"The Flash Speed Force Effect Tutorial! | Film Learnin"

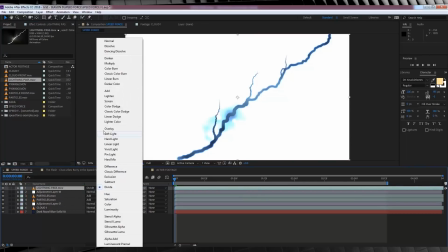(4:12)
From there, change the transfer mode to screen and then hit Ctrl D to duplicate it.
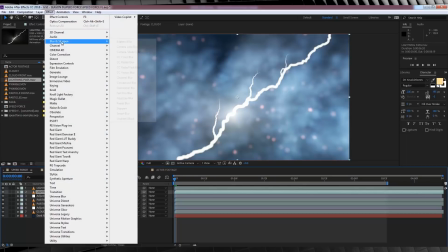(4:17)
From there, we're gonna camera lens blur once again. This time, we're gonna set it to 20 and then check repeat edge pixels.
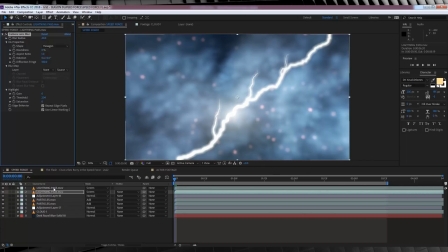(4:25)
Done. Next, let's grab the top lightning layer, head to Effect, Obsolete, and grab Fast Blur. And then, let's really crank that up, and I mean really crank it up, to like 215. And once again, make sure you check Repeat Edge Pixels. Okay, it's getting better.
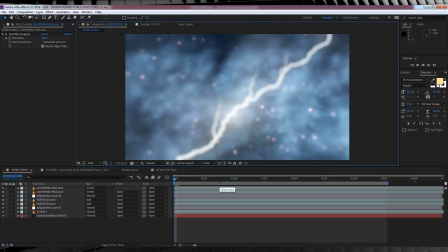(4:43)
Now guys, be sure and drop your preview quality down to quarter, just like I have, because this will take forever to preview on full quality.
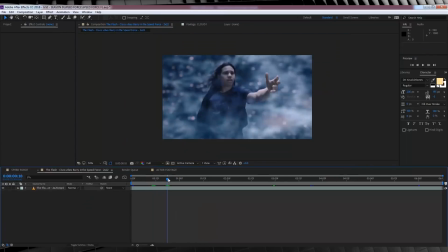(4:51)
Our next step is to add our coloring and exposure layer. Now guys, this layer will basically turn the screen that orangey color and blow out the exposure a little when the
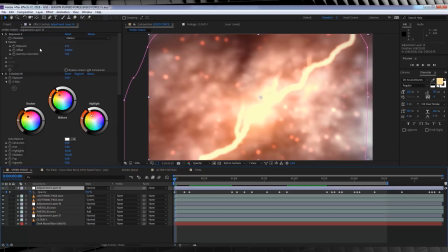(4:59)
lightning shows up on screen. I've made mine with Exposure and Colorista 3 from Red Giant, but you can use Exposure and any combination of color correction to achieve the same result. Once you're happy with the color, we're then going to hit T to bring up opacity,
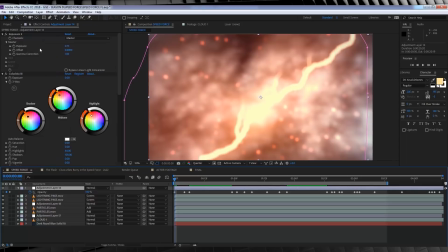(5:14)
and then we're going to animate the opacity frame by frame based on the amount of lightning in the shot at any given time. This will be the most labor-intensive part of the effect, but if you take your time, it's going to look cool.
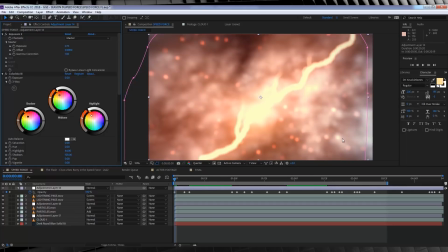(5:28)
Now guys, personally I'm running low on time, so I'm just going to show you my animation settings on screen right here, and just run through them slowly to give you a basic idea of what I did. You can see that when a big burst of lightning's on screen, like the first frame here,
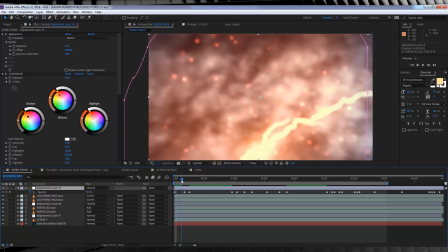(5:42)
we have our layer set at 100% opacity, and when the lightning is off screen, it's back down to zero.
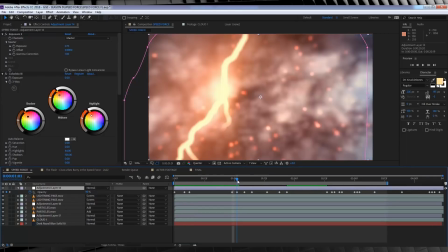(5:49)
Now for a slightly off screen lightning like this one here, we're not exactly at 100%,
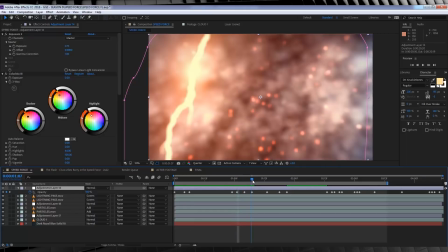(5:54)
we're around about 75 to 89, and so on. Once it's off screen, back down to 0%.
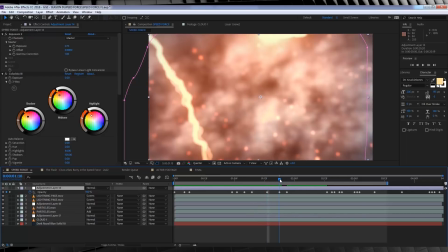(6:01)
Honestly guys, I wish I could spend more time on this part, but we gotta move on.
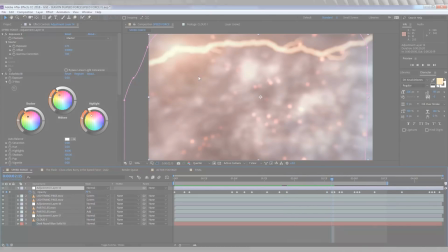(6:06)
Time is of the essence, it's my birthday. Our next step is to add our actor's keyed footage.
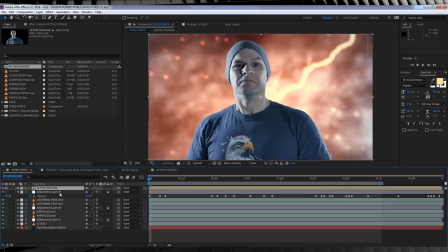(6:12)
Now I've already keyed myself out, so I'm just gonna drop that comp straight in, boom. Now, from there, you do have to color correct your actor to match the scene.
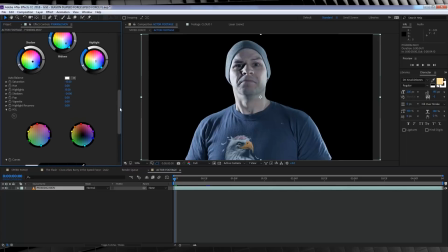(6:20)
Now I've already done this using Colorista, but you can use whatever coloring software you like.
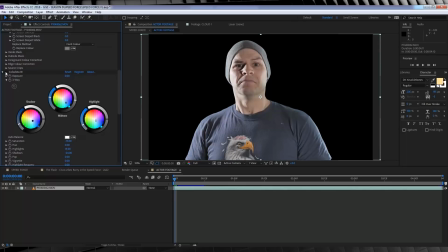(6:26)
Just make sure that you've got that sort of bluey look on your actor, just so it matches the scene.
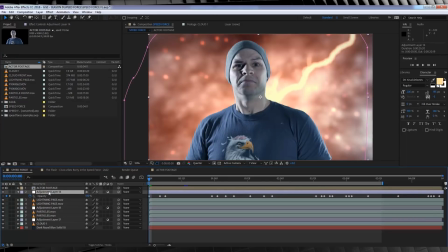(6:30)
Now, we also want to add the coloring and exposure effect that we've just done before to our actor, but not quite as harsh as the background. So here's how we do that. Let's copy our coloring adjustment layer, open up our keyed actor comp, and then paste it in on top.
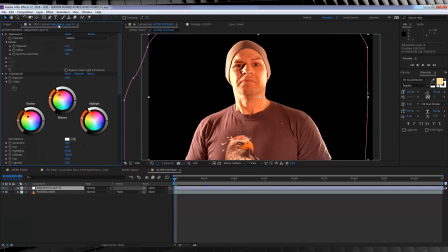(6:47)
We can then make adjustments to both the exposure and the coloring to make them a little less harsh. Just find a balance that you like, have a good play guys. And then be sure and jump back to the final shot to see how it looks as you are adjusting.
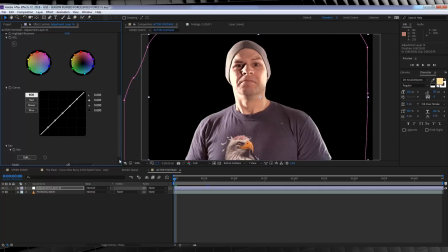(7:00)
Jump back and forth as many times as you like, gang. Now once you are happy, head back to your final comp and let's add the last two layers to make up the shot.
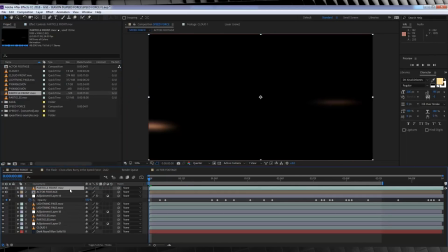(7:09)
Firstly, let's drop the footage called Particle Front on top of everything and change the transfer mode to Add.
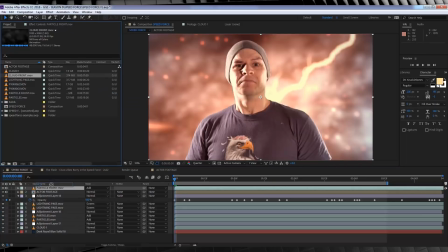(7:15)
Next, let's grab the footage called Cloud Front and drop that on top of everything and change the transfer mode to Screen.
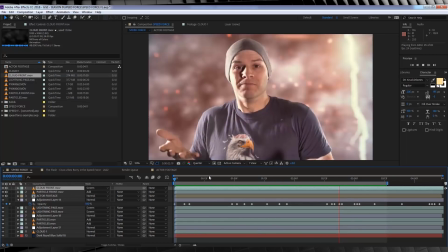(7:22)
If we check out a preview, these two layers are the things that are whooping by in front of your actor, so it makes it look more like there's something actually circling around them.
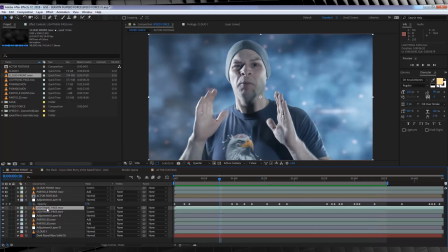(7:31)
Now one quick little cherry on top that I'm just going to experiment with, I think I'm going to grab that lightning pass layer, the blurred one on top, and I'm going to duplicate that,
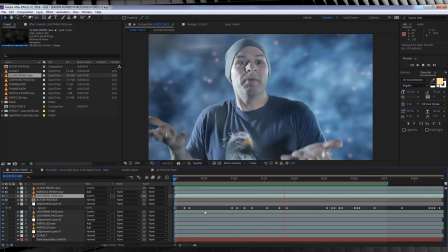(7:39)
and then I'm going to grab it and drag it on top of our actor. Now let's check out a preview of that. Ooh, that looks kind of cool.
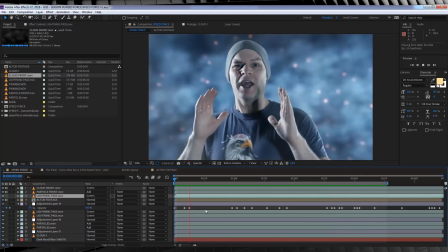(7:45)
It's actually giving sort of a little bit of flaring over the top of the actor, and it helps to sell the fact that the lightning is breaking behind them and sort of bleeding through a little bit.
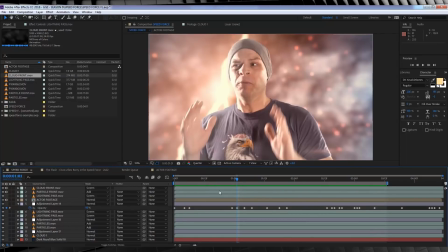(7:53)
That's pretty cool. I'm going to keep that. Alrighty, that is everything done. All we have to do now is add a little shake. So to do that, let's hit Ctrl A to grab everything, right click, and then we'll hit Pre-compose.
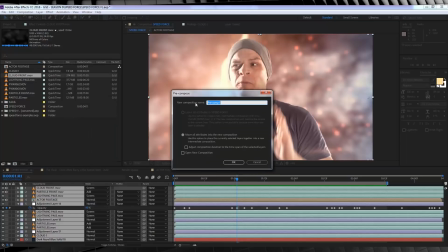(8:07)
From there, you can just name this pre-comp whatever the hell you want.
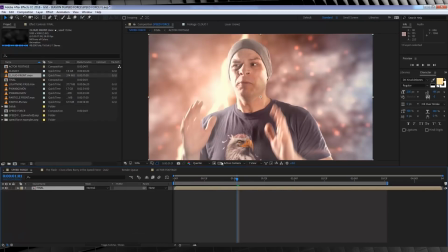(8:12)
I'll just name it, I don't know, Final. And then I'm going to head to Presets and type Shake and then grab Red Giant's Camera Shake plugin.